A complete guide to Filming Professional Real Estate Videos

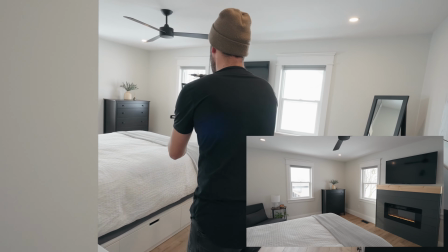1978s
So coming back slowly, turn the gimbal, and that's it.
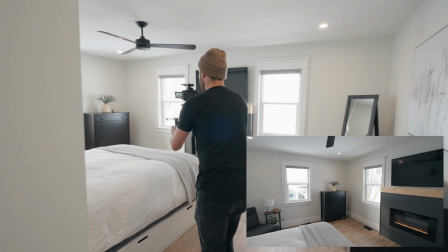1987s
So essentially that is going to be the shot when we reverse it in the edit. One more time, coming back very slowly, turning the gimbal ever so slightly.
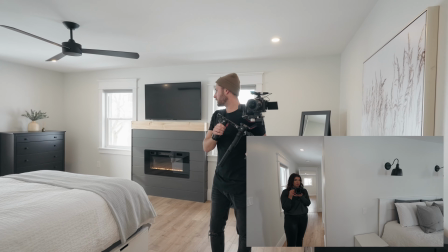1995s
Maybe we should do one just from the reverse angle.
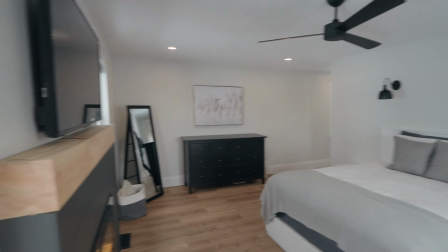1998s
If you disappear out the shot for a second, I'll just do one this way, just to show the other side.
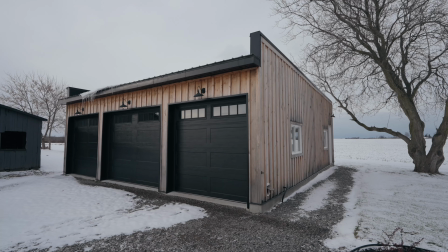2009s
And that'll do. I think that is the whole house. Exterior stuff. So my wife had to jump on a call, so we'll just walk you through what we're doing here. Same principles as throughout the whole video.
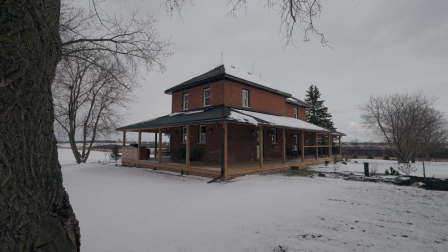2017s
Very slow, subtle movements to show the garage. And then depth here is important, so that's why I have that tree on the left there, just to show the size of the house.
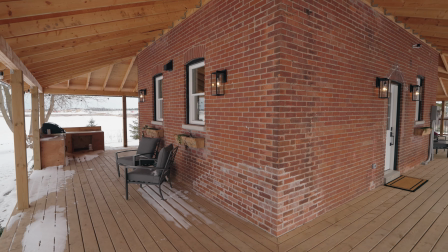2024s
And now we're looking for just slow, subtle movements, again, to show every angle of the house that we can from the exterior.
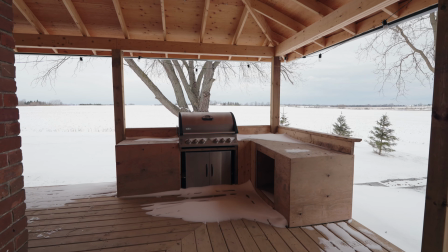2031s
So there could be pans from left to right or right to left if you want to reverse it in post, to show the size of the house, to show all the angles, and then the features,
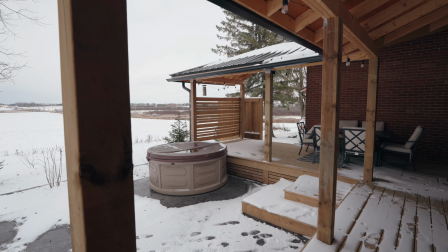2037s
the exterior features right here, like the outdoor barbecue, the hot tub. That is a selling feature of the house.
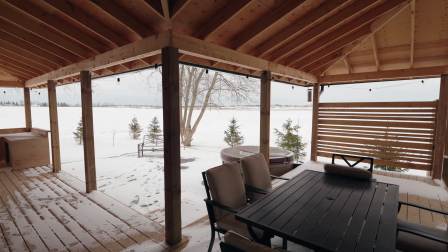2042s
Again, using shot blocking to give us depth in all of our shots. Larger picture of the exterior deck, one of these two side doors here, because there are 4 exterior doors.
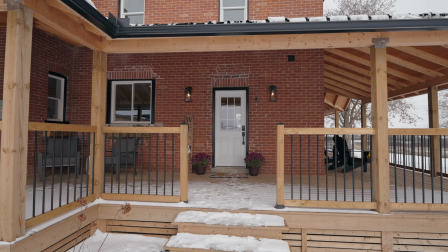2051s
That is the main side door, just a little slow movement, kind of on a curve. And then again, slow, subtle movements in and out, using the trees to add depth.
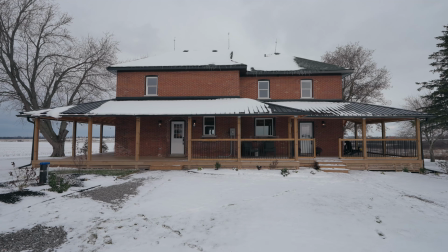2059s
Another little shot on a curve there. And then the final shot, moving in to show the whole house. thank you for watching that in its entirety. If you're at this point, I would encourage you to get your realtor to try and do these styles of tours if they're comfortable on camera, because they're much more interesting to watch from a viewer's perspective. They're much more engaging. They're much more fun as well to shoot. So give those a go. If you enjoyed that, let me know. I might start making some more longer style content like this, where I'm actually getting back to the teaching sides of things, as well as the other styles of videos that we make. But yeah, thanks for watching. I'll see you in the next one. Take care.